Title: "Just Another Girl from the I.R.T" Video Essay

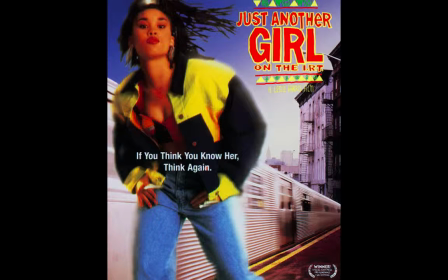(0:04)
In this video essay, I will be discussing the cinematic elements of mise-en-scène and cinematography expressed in the movie Just Another Girl on the I.R.T. directed by Leslie Harris. These elements allow the movie to portray a story that relates to social issues that plague everyday people and their reactions to them and how they solve or may not solve them.
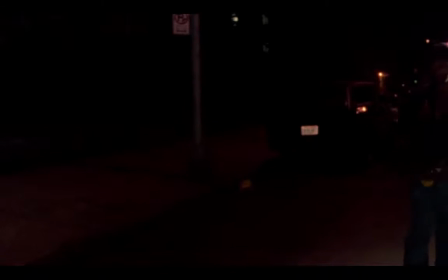(0:23)
The beginning of this movie is set off by an establishing shot of a young man walking down the street with what appears to be a plastic trash bag.
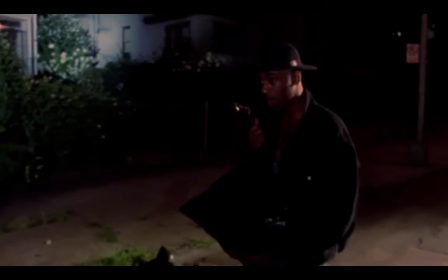(0:30)
The young man appears to be fondling the bag, which makes the audience question what could be in it. The camera tracks alongside of the boy as he continues to walk down the street.
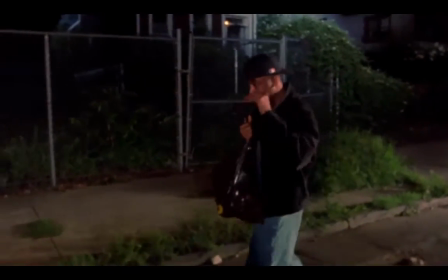(0:38)
The camera then cuts to a shot of a few trash bags and a trash can that is placed on the side of the road. The camera then zooms into the trash bag, and the opening credits begin to roll as if we just entered a brand new world.
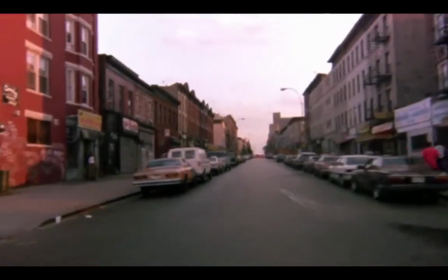(0:51)
In these opening scenes, the camera shoots clips of different areas in what seems to be a predominantly black neighborhood.
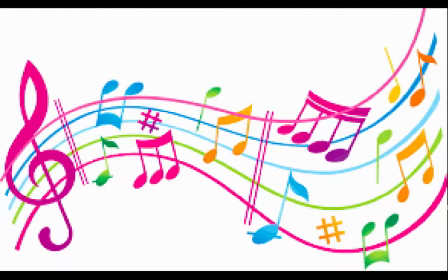(0:57)
There's a sense of liveness that is felt because of the fun, upbeat music that has been added into this movie.
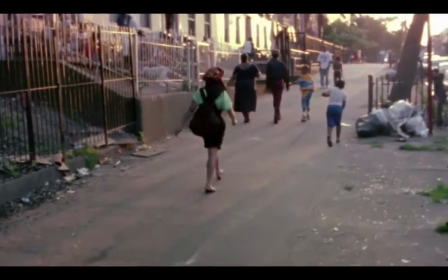(1:02)
The camera then tracks behind a young girl as she is walking down the street.
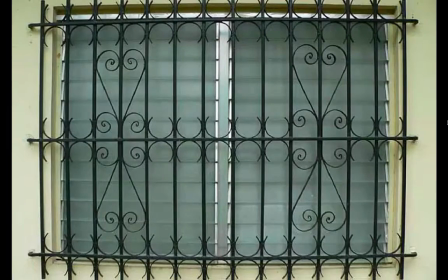(1:06)
The camera then follows the girl along the street by looking through metal bars that you would usually find in neighborhoods with a high violence rate or a high crime rate.
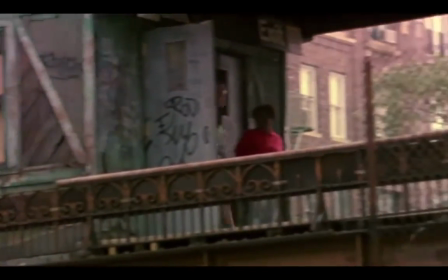(1:13)
In these scenes, establishing shots are used to give the audience a sense of where they are at and what this part of town looks like.
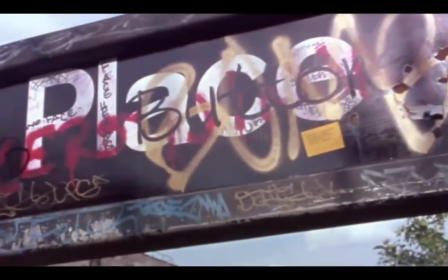If you listen closely to the music in the background, you can hear the lyrics stating that "this is my life," which contributes to the movie's theme of teenage rebellion.
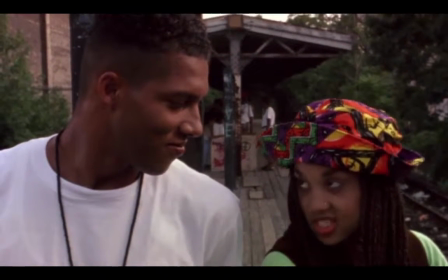(1:33)
In this scene, the camera shoots an extreme close-up of the main character, Chantel,
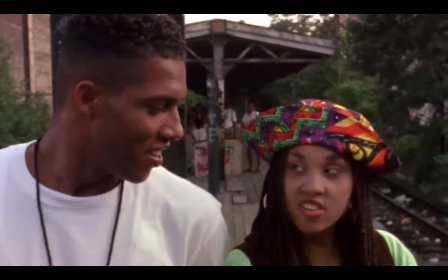(1:37)
and a boy she meets at the train stop and portrays her flirtatious behavior that soon follows her throughout the movie.
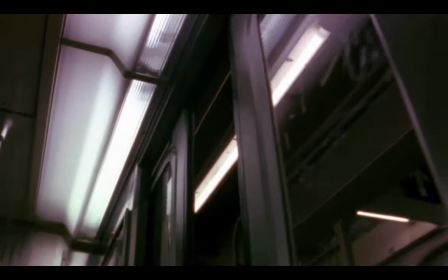(1:42)
These next scenes are cuts of different regions in the upper East Coast of the United States. The movie shows each section to portray how culturally diverse society has become.
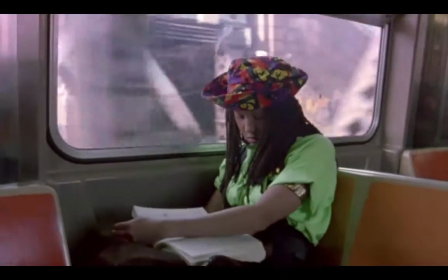(1:51)
Also, that the segregation of neighborhoods is almost inevitable because people tend to migrate wherever there are more people just like them.
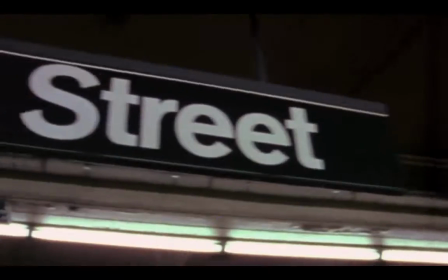(1:58)
Hence, this is why we have Asian districts, Hispanic districts, African American districts, and predominantly white districts.
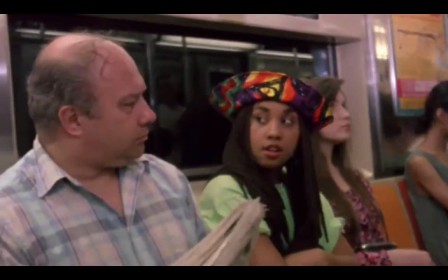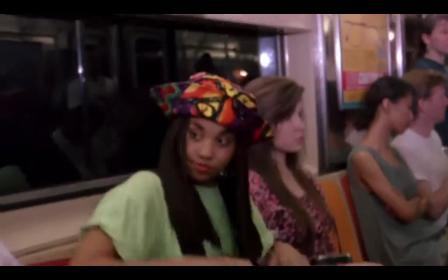At the end of this scene, the camera follows Chantel off the subway and cuts to an image of the nicer part of town,
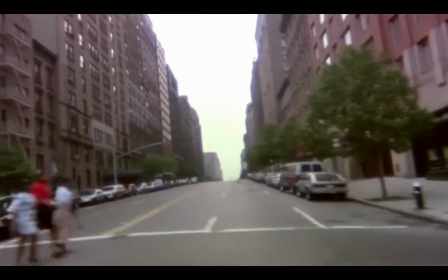(2:19)
where she pauses to admire a building that the camera focuses on and tilts forward for the audience to grasp at how grand it truly is.
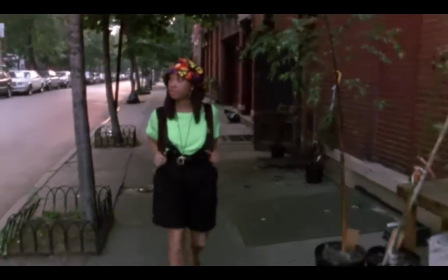(2:26)
The movie then cuts to a Steadicam shot where the camera is in front of Chantel, tracking her every step.
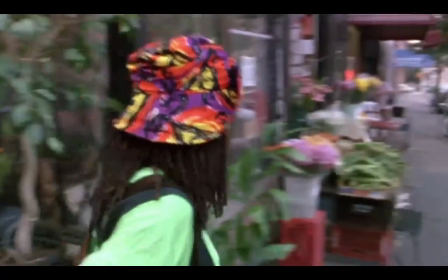(2:31)
The camera then tracks behind Chantel until she reaches a table and does something very odd.
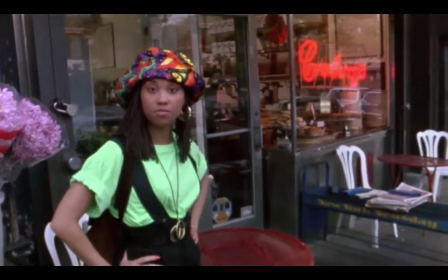(2:39)
Chantel then breaks the fourth wall between the audience and the camera by addressing the audience by looking dead at the camera.
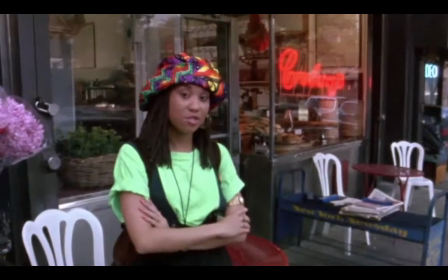(2:45)
Chantel then states a stereotype that follows being from Brooklyn and that she is a tough girl and doesn't need to listen to anyone and will not listen to anyone.
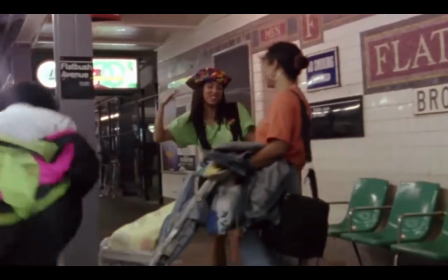(2:54)
The scene then cuts to a shot of one of Chantel's friends with her baby waiting for the subway. Chantel and one of her best friends surprise her friend and have a nice conversation about the baby.
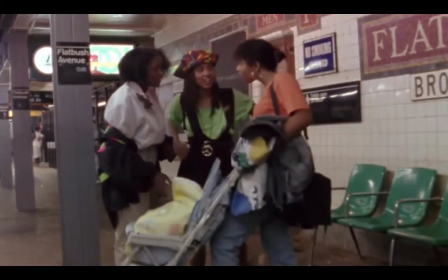(3:04)
During this scene, the camera films the young girl telling her friends about the difficulties she is having with her baby's father.
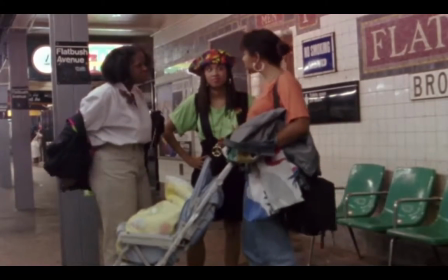(3:10)
This scene displays the issues people can face at having a baby at such a young age and how boys tend to freak out and leave after they get a girl pregnant.
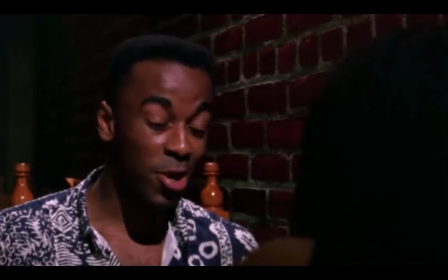(3:18)
The movie then cuts to an intimate scene between Chantel and her new man at a restaurant talking about how much they would like to have sex with each other.
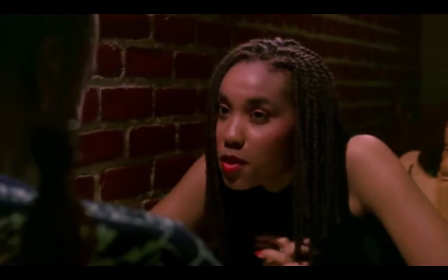(3:24) I want to get busy too. Yo, I'm the one with the permanent seatbelt mark on my back.
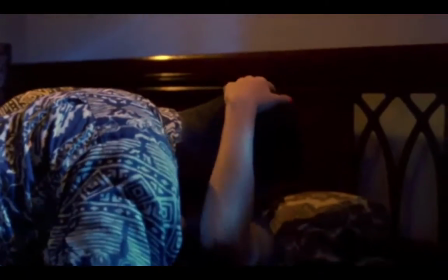(3:31)
The movie then cuts to a medium close-up of Chantel and her boyfriend in his bed about to have sex.
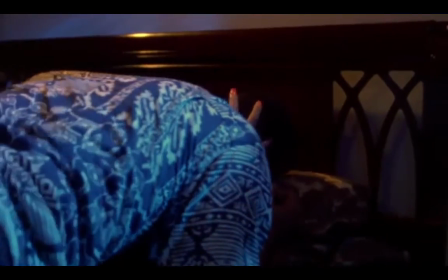(3:37)
Chantel asks her boyfriend if he has a condom and he replies with that they won't need one.
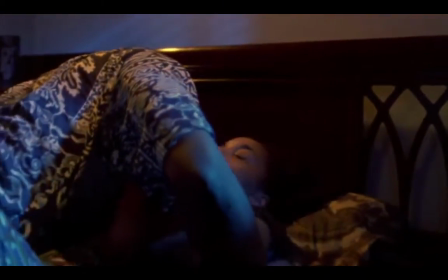(3:45)
Chantel then begins to have second thoughts over what they are about to do, which in turn angers her boyfriend.
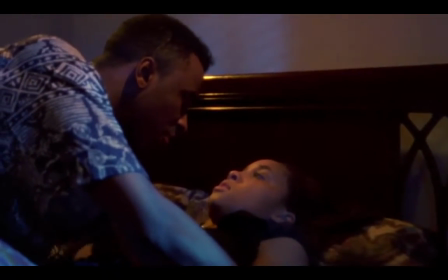(3:52)
Chantel's boyfriend then manipulates her into having sex with him without using a condom by stating how she wanted it and that she acted like she did and that she was so tough.
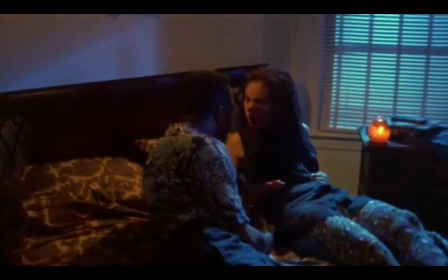(4:00)
Many teenagers have experienced this type of scenario where they are pressured into having sex with someone through the use of reverse psychology.
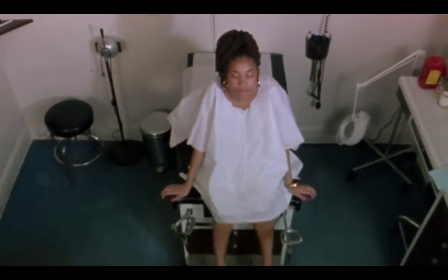(4:06)
In this next scene, the camera shoots an extreme close-up on Chantel's face as she is at the doctor's office to find out if she is pregnant.